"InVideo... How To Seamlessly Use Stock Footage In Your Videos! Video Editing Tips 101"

So the audience has no reason to think that this is a different forest. And when we're watching a sequence of images, our brain wants to relate them together. So our brains kind of just assume that this would be the same forest. And then one last little tip, if you're really struggling to find footage that looks like it's from the same location,
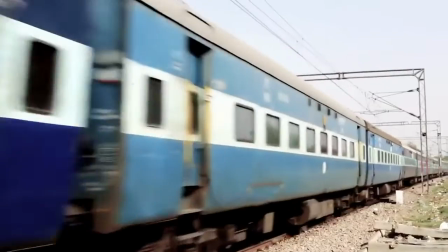(8:27)
you can always find footage of a path or a road or a train or something like that that suggests that you're moving to a new location. In that case, it's not going to matter as much if it looks like a different place because it's suggested that, you're on the road traveling to a new spot. So, you could have driven many miles away. So if it looks a little bit different, that's okay.
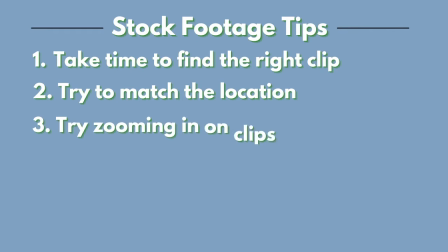(8:46)
The third tip is to try zooming in on clips that don't seem to be working. There are some clips that just have a very stock footage look to them.
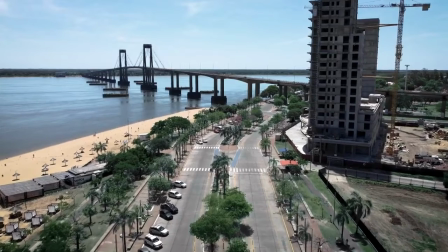(8:57)
The way that this clip is wide,
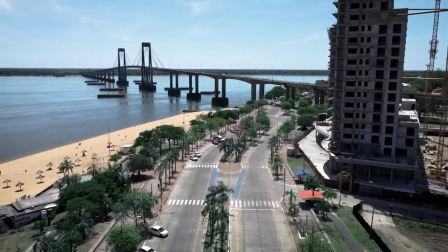(8:59)
kind of slow zooming in on this very general looking location, it just looks like a stock footage clip. It's kind of hard to explain. So if you're concerned about a clip looking too stocky because of the way it was shot, you can try zooming in on it. The wide shot look is pretty common in stock footage, but zooming in on a clip can give it a whole new look.
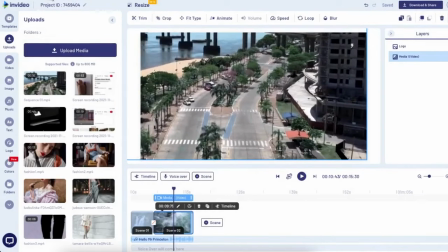(9:19)
You can try kind of cropping it to different sides, different parts of the frame to see what you like the best. And then the other benefit of this is that it makes it into more of a close-up, which we talked about before is very beneficial. You can get rid of some of the context that's in the shot if it doesn't fit with the rest of your footage,
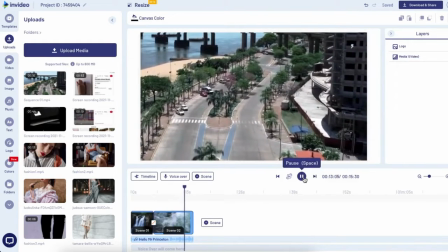(9:35)
or you can just eliminate certain elements of the frame that you might feel are distracting.
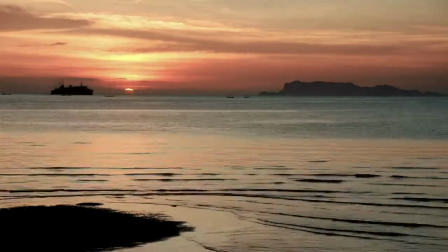(9:40)
So here is a picture-perfect time-lapse of a sunset. It's a very stock footage sunset.
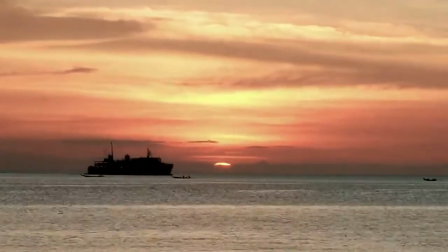(9:45)
If you zoom in to the top portion of the image, you've still got the sunset and the time-lapse and all of those elements, but you've essentially changed the composition of the shot. And it has a different look to it than the original, very stocky-looking shot. You do want to be careful and make sure that when you're zooming into the images,
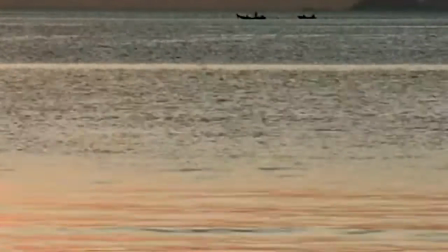(10:03)
they're not too grainy once you've zoomed in, so you want to get high quality footage and just make sure you're not zooming in too much. Just eyeball it. If you think it's looking too grainy, then maybe that clip just isn't going to work, or you need to zoom it out a little bit more. The next tip is to add overlays. Now this is one of my favorite parts because it's super effective in getting your shots to match, and it's also where you get to get really creative.
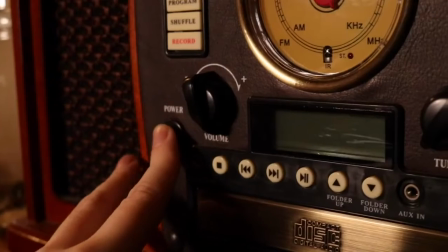(10:28)
So here's an example of a sequence with some shots of a record player and some records and stuff like that.
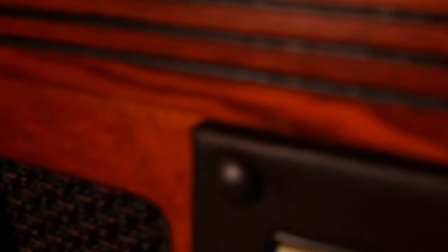(10:34)
Some of this is my footage and some of it is stock footage. And now I'm gonna stylize this sequence with kind of some film dust and film
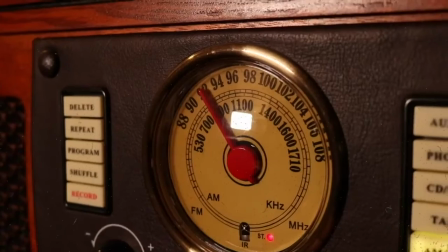(10:42)
scratches overlays to give it kind of a vintage effect that very much fits the aesthetic. Now, in some cases, you could just add one overlay over the entire sequence, and that could be a way to unify all of your footage. But I don't want to do that. I want to use it more periodically.
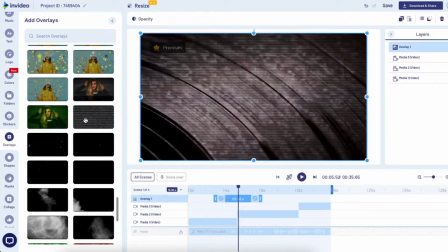(10:57)
So I'm kind of scattering it throughout the sequence, and what I'm going to do is use it to kind of bridge my footage with the stock footage.
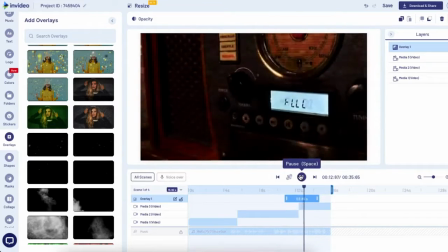(11:04)
So I'm using it almost as transitions in between two shots. Here's another waterfall example because we all love waterfalls.
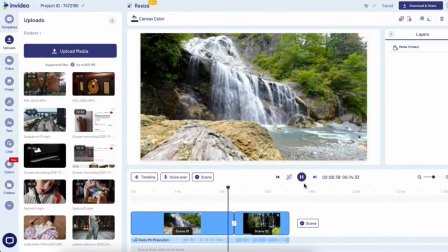(11:11)
If you watch carefully, there's a slight jump when we cut from the wide shot to the closer shot.
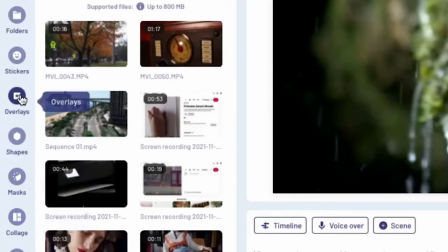(11:16)
So a quick fix to this problem is going to be to add a misty overlay over both shots.
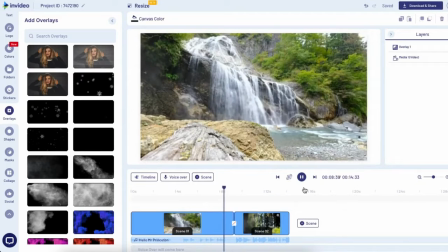(11:21)
And now, as you can see, it's barely noticeable that they were even shot at a different location.
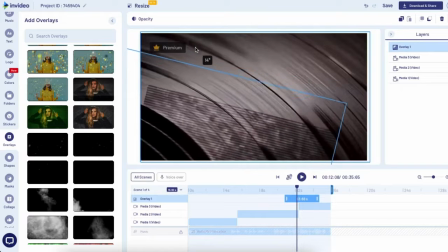(11:26)
These overlay effects can be resized, they can be rotated, they can be flipped, so there is so much room for you to get creative here.
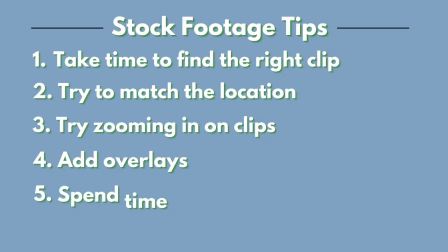(11:35)
The next step is to spend some time editing your audio. Now, you want to make sure your audio is consistent, and you can also use sound effects as a bridge between your clips. So when you're cutting from clip to clip, if there is a change in pitch from one shot to the next,
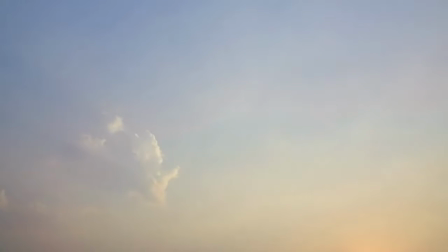(11:49)
or a drastic drop off in the sound level or something like that, it's very obvious. So you really want to make sure it's all uniform. This is important anytime you're creating a video, but especially if you're trying to blend your footage with stock footage.
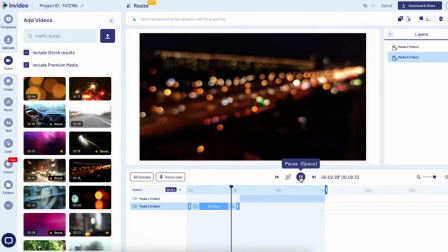(12:03)
So in this sequence, the two clips match very well visually because of the bokeh effect that both of them have,
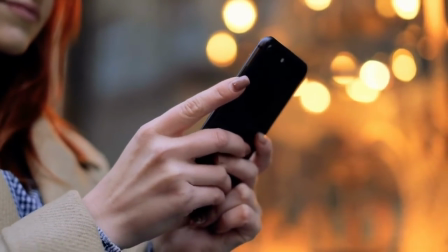(12:09)
but you can hear the pitch drop off drastically in the second clip. It sounds very jarring, and it just breaks the illusion of continuity. Even though the clips already look seamless, you need them to sound seamless as well.
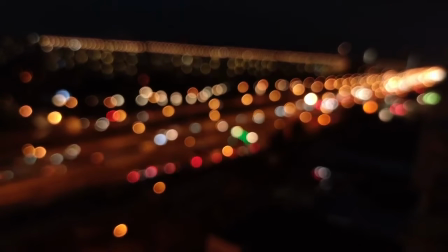(12:20)
It's really important. So this first clip has kind of a traffic noise in the background, and what we want to do is make that continue underneath the second clip.
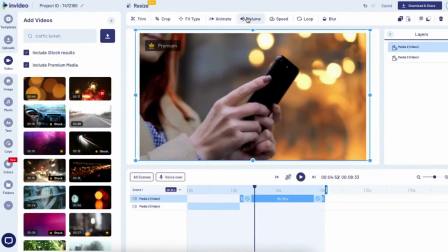(12:27)
So the second clip, I'm going to just go ahead and mute the audio. We don't really need it at all. And then I'm going to go into the advanced timeline on InVideo. So to get there, just click on one of your scenes and then click timeline.
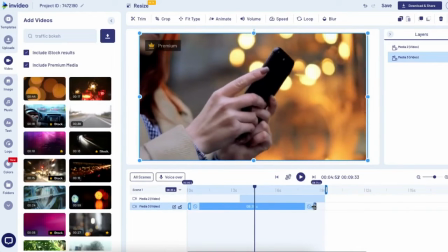(12:39)
And now the first clip is underneath the second one, and I'm just going to drag it out so that it plays underneath the entire time.
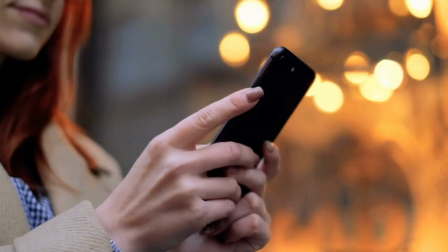(12:45)
So you're not going to see it, but you're going to continue to hear that audio underneath the second clip as well. And then you can also use sound effects as a really powerful way to bridge two of your clips. So we're actually going to use kind of a similar strategy that we used with the overlays, but we're going to do it with an audio track.
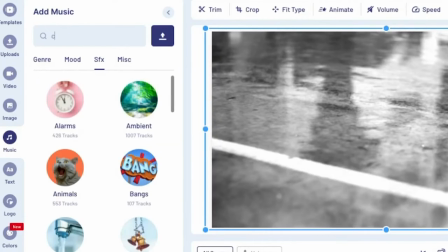(13:02)
So I'm going to search the InVideo sound library now to find a sound effect, so maybe a car driving by.
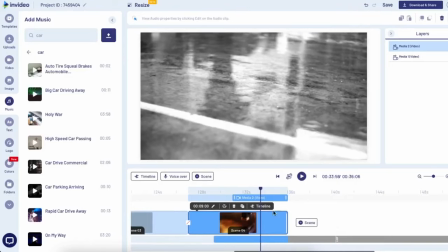(13:08)
And then I'm just going to place that sound effect so that it's playing basically as the clip transitions from one to the next.
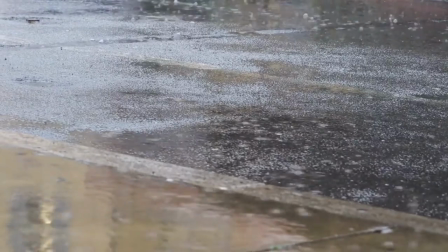It's a really powerful way to blend the two. When the audience hears that, they almost subconsciously connect the two clips in their mind. And then one more thing you can do is use the same or a similar sound effect at a few different points throughout the video sequence. This is just a way to give some continuity to the whole thing. So if you have a more ambient sound like rain or birds chirping or something like that,
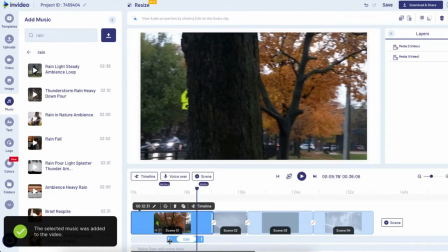(13:41)
you can kind of just throw it in underneath a few different points in the video, and that really just unifies the whole entire thing and gives it more of a cohesive feel.
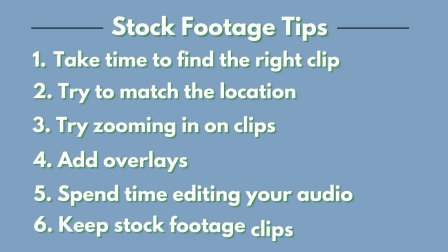(13:50)
And that brings us to our last tip, which is to keep your stock footage clips short and be very intentional with them. Just keep in mind that the longer you have a stock footage clip play, the more time there is for the audience to start to pick up on those details and maybe start to realize what you were doing there.
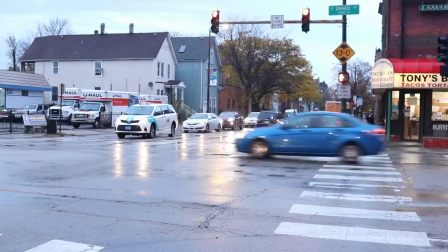(14:08)
So here's a sequence with one really long stock clip added in,
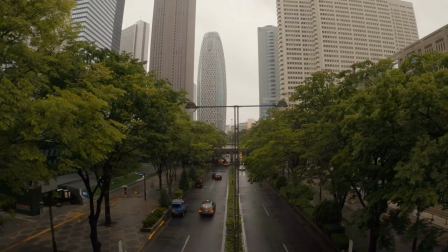(14:12)
and I bet you can tell which one it is, because as the clip continues to play, it just becomes a little bit more noticeable. But if I shorten that clip and we watch it again, Well, I know you already know which one is the stock clip, but if you didn't already know, you probably wouldn't be able to tell.
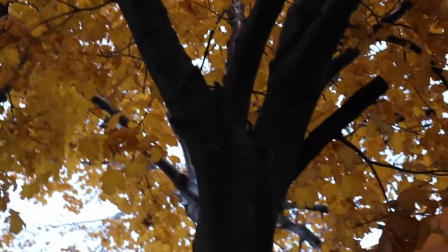(14:28)
There's just not enough time for your brain to really pick up on those details that would give it away. So that's just a general tip. It's definitely not a rule. There are times when you might want to use a longer stock footage clip and you can make it work, but in general, try to keep them shorter, and that should make them less noticeable. If you found this video helpful, be sure to give it a like, and if you have any questions at all on stock footage, leave a comment. I'm Teresa with InVideo, and I will see you in the next one.